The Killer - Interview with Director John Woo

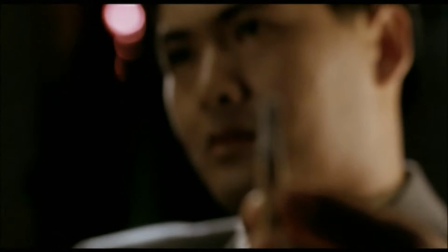1004s
So that's why I say the whole idea was a lack of understanding. So that's why I had to choreograph everything by myself. and then cutting the film by myself, you know. After I did the first cut, and then everybody watched it, and they said, oh, the movie was so romantic.
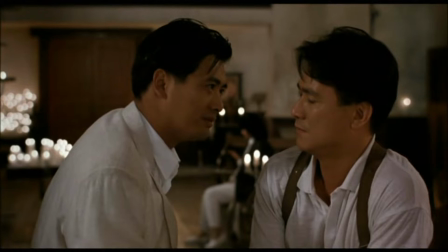1028s It's the first decent thing I've ever done. Don't stop me. Will you do it for me?
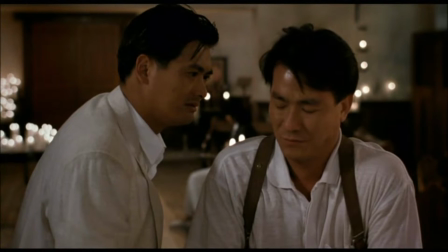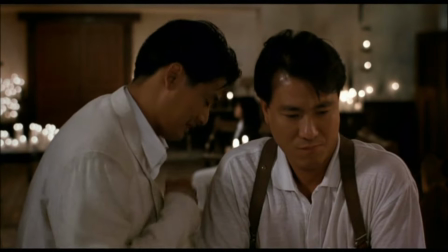When there's a moment, the car, Danny Lee, and the killer, you know, they got shot, you know.
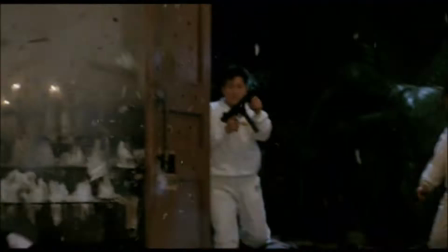1052s
I was shot, I was shot in slow motion. I feel the slow motion is not enough.
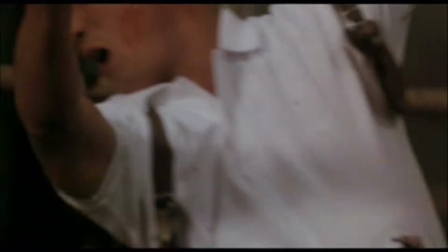1061s
I just want to show the beauty of their heart. It got to be a very romantic moment for that moment, for that gut shot moment. So all of a sudden they came with the idea, okay, let's get some pigeon here. I was a prox guy in the middle of the night, He said, get me hundreds of pigeons, you know. So, and then, so, because I came with the idea, so when the cop got shot, when he got shot, and then if I cut into the pigeon, fly over the candle in slow motion, I mean, with this kind of montage, you will get there with your sense,
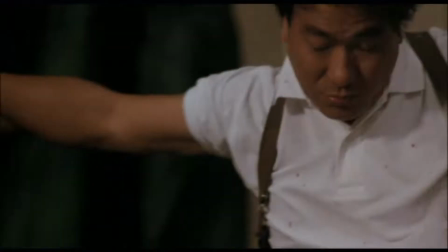1102s
his solo moment, you know, that means his soul being saved. Since the movie was quite popular, you know, and the pigeon became one of my signature. You know, so I said it was great. I mean, I did try so many different kind of new experiments in the film, and it worked pretty well, you know. So I'm so proud of the movie.
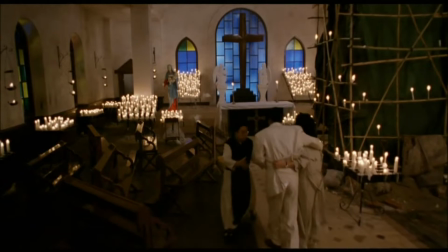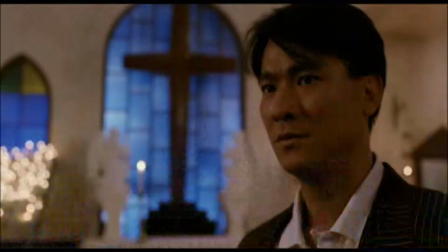1136s What sort of place is it? Motel. We'll just stay for the night. Then Sydney will get my money to me and we'll go tomorrow.
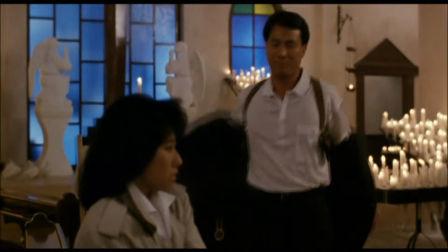1144s But I'm scared all those gangsters will find us here. There's no one.
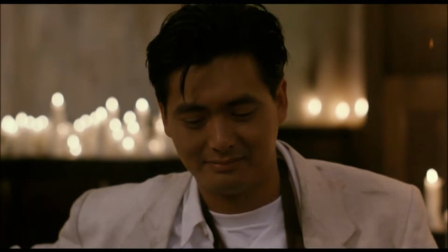1151s It's kind of an out of the way place here.
The Killers was my dream movie as well. I put all my dreams into one film. Like I said, I have a great admirer of the European film, the French film, the Japanese film and the the classical American film you know I'm a big fan of movies I'm a big fan of all those kind of movies you know and then I I have a dream I have a dream to make a movie like that and this and that you know it is so I put all of my dream all my love of the movies or the different type of movie to put it in in one film, you know, like a story was based on one of the Japanese Yakuza movie,
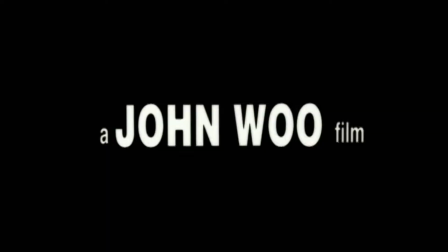1204s
and the technique was from Scorsese,
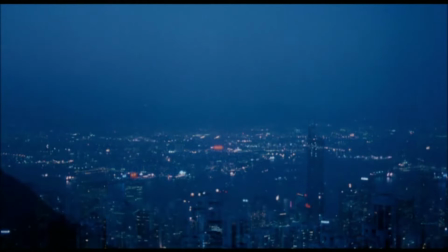1207s
and the killer's character was from, you know, Jean-Pierre Melville's movies, like Alan DeLonge,
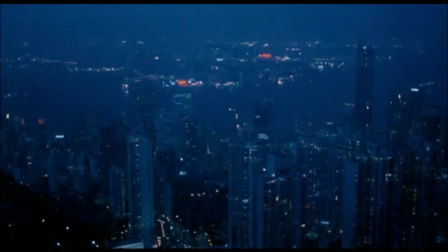1215s
you know, that kind of thing, and a little bit of a Steve McQueen, and a little bit of a musical, the musical for the action, you know.
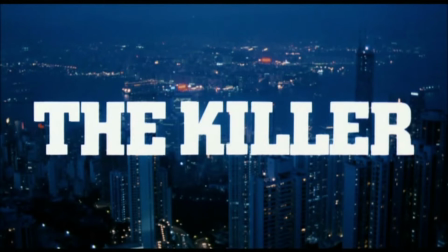1220s
So, it's like a movie fan, you know, to make his dream movie and he could, you know, put everything he liked, you know,
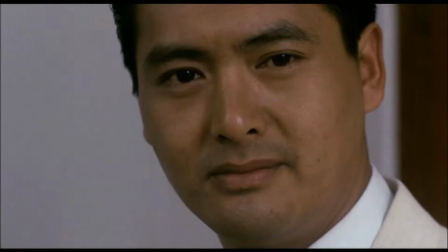1230s
put it in all one film, you know.